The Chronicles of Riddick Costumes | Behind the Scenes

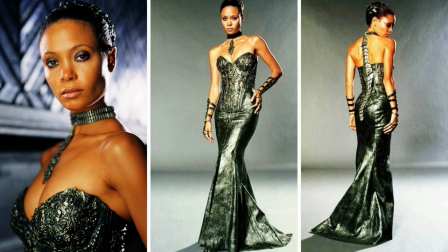(12:15)
With a male-dominated cast, Dame Vako's costumes are a standout feature in the movie.
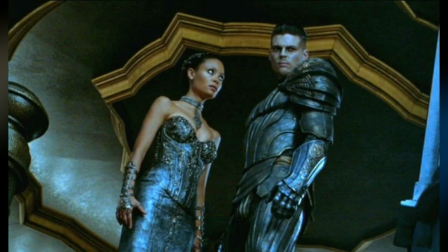(12:20)
With the scaly textures of her dresses and skeleton backbone detail, her costumes have a reptilian, otherworldly silhouette.
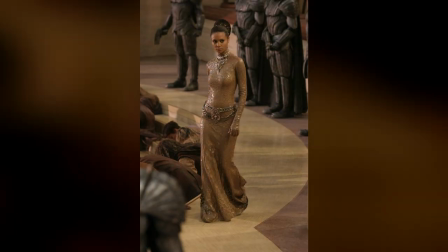(12:30)
Actor Colm Feore said, "The costumes are extraordinary. You only have to take a glance at Thandiwe Newton as she passes by in this wonderful metropolis-like art deco, elegant, sexy, yet frightening thing."
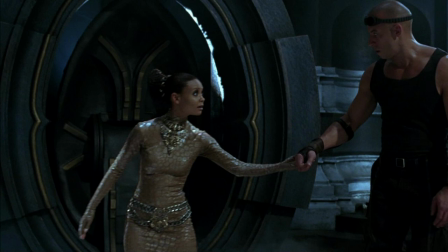(12:45)
Costume designer Ellen Mirojnick said of her costumes, "The intention of Dame Vako was you just don't know what it is she is wearing.
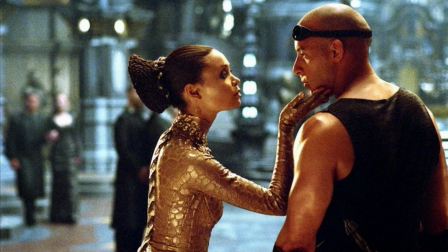(12:53)
It's just all of one, and I think we succeeded truthfully." Thandiwe Newton said of her costumes,
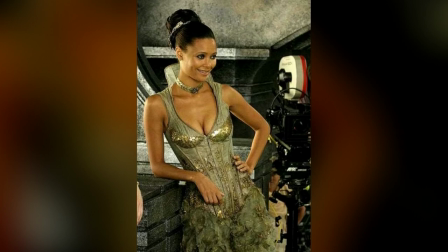(13:00)
"What Ellen wanted to do is show you everything and nothing all at once, which says a lot about Dame Vako.
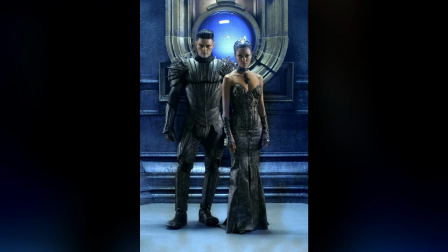(13:07)
The costumes are what she calls mockadile. It's like skin incredibly tight, even going right down into my fingers,
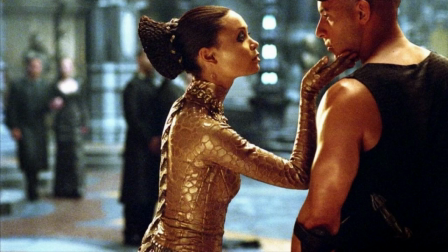(13:15)
so you don't know whether it's skin stuck on or what it is." Indeed, at times it looked like Newton was wearing a prosthetic instead of a costume like we saw with the Diva Plava Laguna in The Fifth Element.
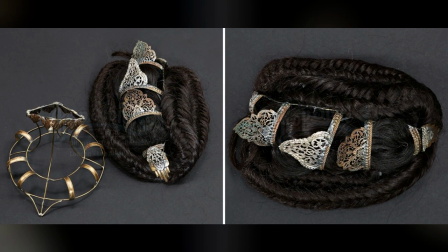(13:31)
Dame Vako's slithery gown, wig, and headpiece sold at auction in 2018 for
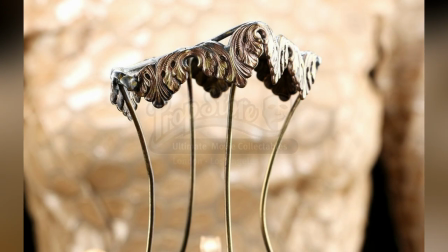(13:37)
£5,800, or approximately $7,000. The fabric of her gown is a mesh with a raised scale on top.
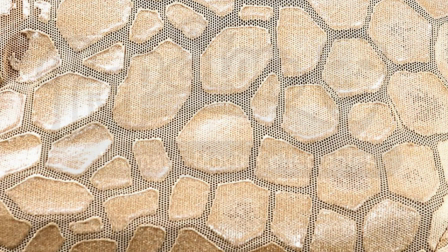(13:45)
Her gold scale is repeated in the scales worn by the necromongers, albeit in black,
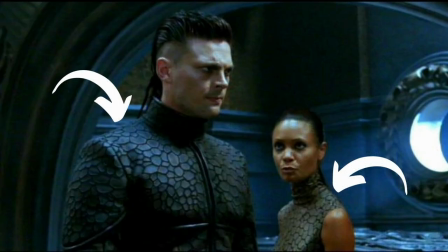(13:51)
including in their unitards, coifs, and capes, on Vako and Lord Marshall.
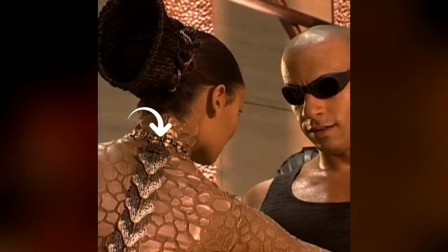(13:57)
In a close-up of the back of her gown, there are snaps where the backbone would have been fastened in place.
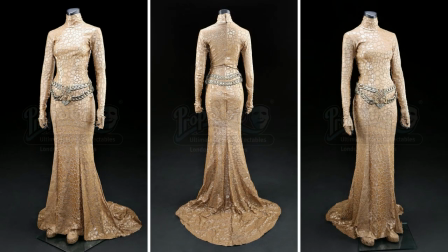(14:04)
And while the girdle was included in the auction, both neck pieces weren't.
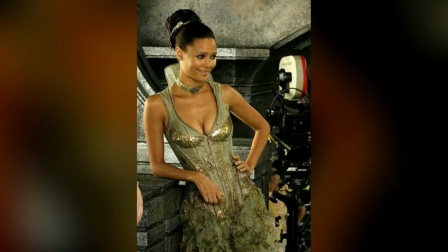(14:09)
Her other two costumes did not come up for auction to my knowledge. I would have loved to have seen some better details, but from the screen stills, it appears that the bone bodices that make up her costume are armor-like,
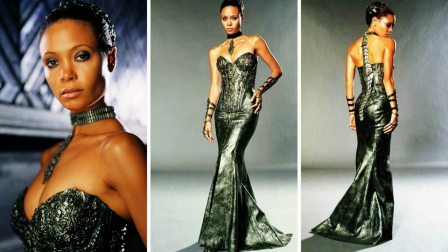(14:22)
with the pieces of gold and silver metallic appliques added to create these textures in keeping with the necromongers' armors. If you've seen the Chronicles of Riddick, what did you think of the costumes? Do you have a favorite one that stands out for you?
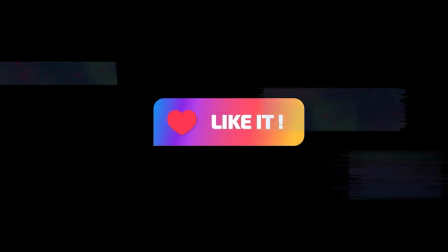(14:38)
This was a fun one for me to review. I'm working on some new content for 2023 covering my favorite genres of sci-fi, fantasy, horror, and more.
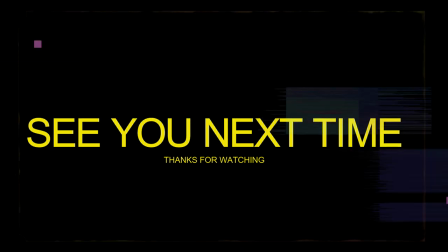(14:49)
Thank you as always for spending time with me. I'll see you in the next video.